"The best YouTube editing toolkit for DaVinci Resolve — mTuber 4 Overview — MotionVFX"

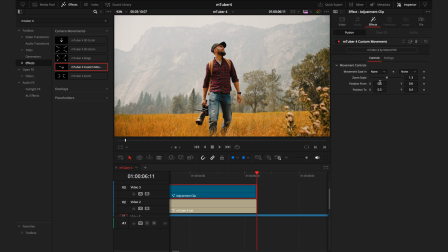Other than the custom movement option, where you can dial in a completely how you want the zoom to work again, play around and see how creative you can get with these.
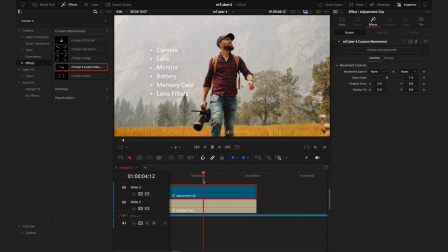And don't worry if you make any mistakes, you're a control or command Z away from getting back to where you were.
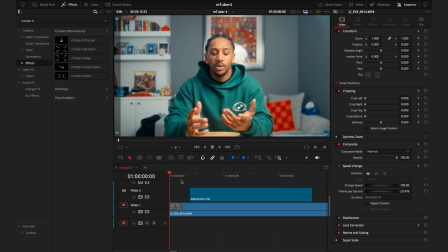One final note on the camera movement though, and I promise if there's anything you want to take away from this video, this is it. So for my videos, I do a lot of keyframing to do the exact keyframing that the zoom option offers. So now having the zoom effect saves me a bunch of time from that keyframing. However, I have to adjust that zoom effect so it's how I like it.
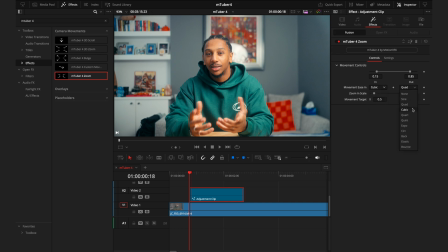I like to change the movement easing into a cubic setting and the zoom scale to about 11%. And that's usually the base I use for my talking heads. So because I'm lazy and I don't want to keep putting in those same effects over and over again what you can do is actually open up your media
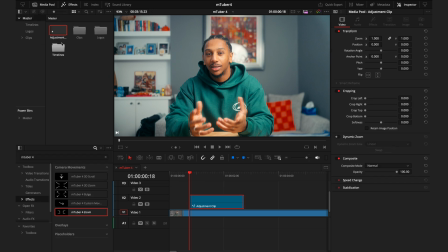pool drag this adjustment clip once you've got all the effects in the way you like it into your media pool and now it's there so I'll change it to zoom in and now when you put this onto your timeline it has all the effects in the exact way you saved it
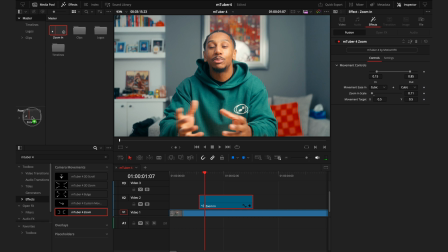and better yet sticking this in a power bin means that adjustment clip is going to be in every single DaVinci Resolve project you open. Now if that tip doesn't deserve a like on this video, I don't know what does. So now we'll move into this grain section and it's exactly how it sounds.
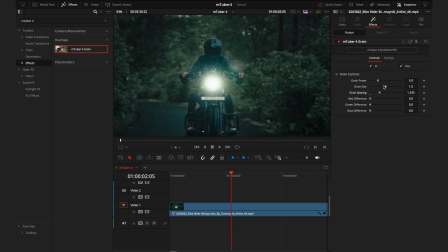Adding grain to your footage gives it that filmic look. You can control the strength, the size and the colours to ensure you get the exact type of grain you're going for. An important note for this though is that the grain is quite taxing on your editing device so you may struggle to play back if you do have a lot of grain on. So I digest using this near the end of your editing session. And to finish off the effects tab we have placeholders.
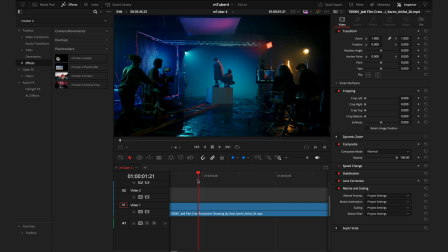Again And these are super easy to use by dragging and dropping the effect directly onto the footage. And the first one we have is the avatar.
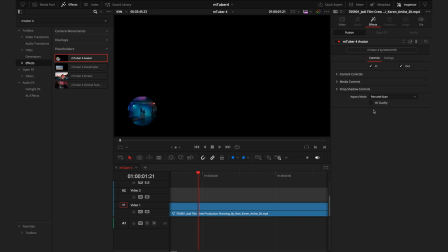So you can see what this does is put your footage in a small window in the bottom left corner. And where I'd really love this isn't actually on the footage itself.
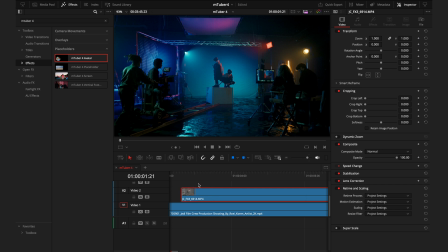But if I was doing screen recordings, I wanted to have myself in the frame. So if I drag the avatar onto myself talking. Now when it plays, I can easily be there in the frame. And this saves so much time from manually having to crop myself out, make it a circle, make myself the right size.
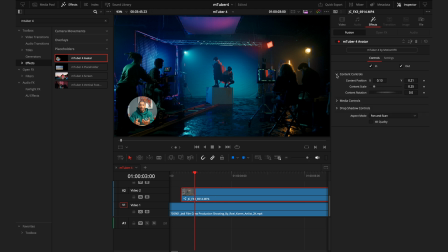It's all done in one click. So from here, I can then adjust the controls here so I can move myself, make the circle bigger. I can also make myself bigger inside the circle and move myself to reframe there.
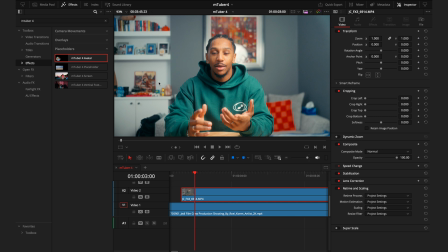So again, this is just a super easy tool to save you a bunch of time. Now the next placeholder works in a very similar way, except it's a rectangle as opposed to the circle.
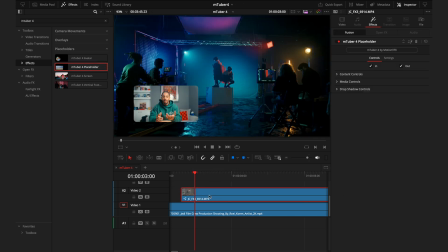That's pretty much the only difference.
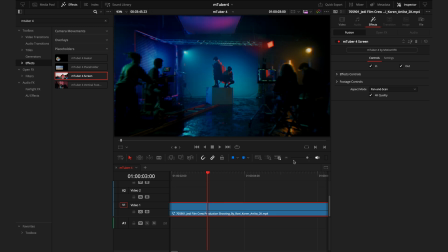Placeholder 4 is more similar to an overlay effect where you drag it onto your footage and it gives you a grid texture and a slight warp to the footage, making it look like it's footage from an actual screen. So this could be super useful for pullout transitions or maybe when you green screen some footage onto a TV or a phone.
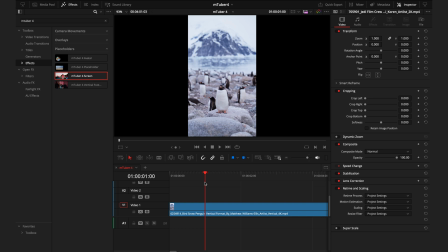It just makes it that much more realistic. And the last one we have is for vertical footage. This allows you to fill the screen entirely, making sure you aren't leaving any negative space.
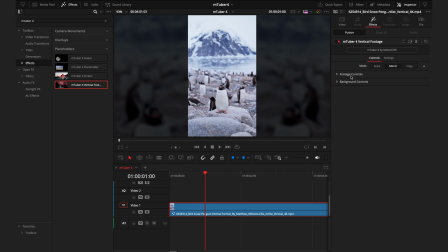And you have the different options to modify this where you can go to scale. So it just gets bigger in the background, a mirror, which is the default where it mirrors it either side and a copy. After that, you can control where the footage is, control the scale and the rotation. and then if you wanted to make the footage stand out a bit more you can add the contrast brightness or
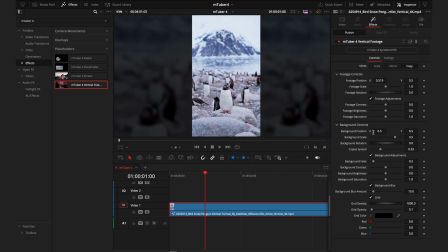saturation and finally you can then control the background this would be completely up to personal preference how big you want the background how blurred you want it if you want this grid texture again play around the diodes and see what works best for your
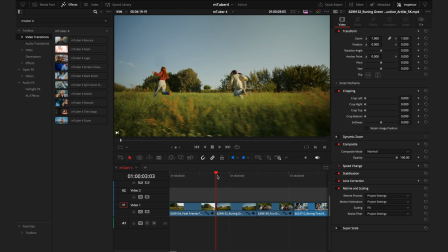footage and i've left the easiest section for last and that is the transitions for the transitions all you need to do is just drag them in between
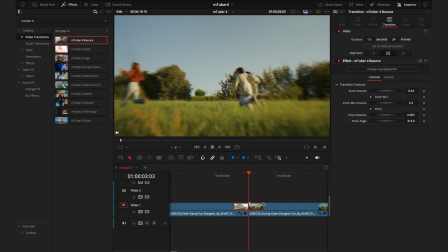the clips you can modify how long they take by either adjusting the transition on the timeline, or if you know it needs to be an exact amount of time, you can just drag the amount of seconds here. And just like all the titles and effects from before, we'll use the inspector tab to adjust the transition to how we want it.
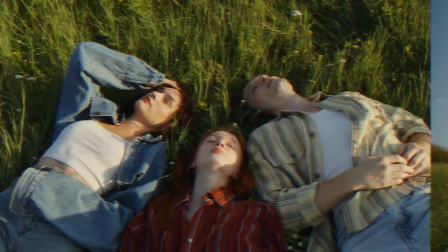So thank you very much for watching. I hope this overview has been helpful for you to understand what this pack can do. But if you have any questions at all, please feel free to drop them down below or head over to the MotionVFX website. I've been JC and this has been your M2B4 overview.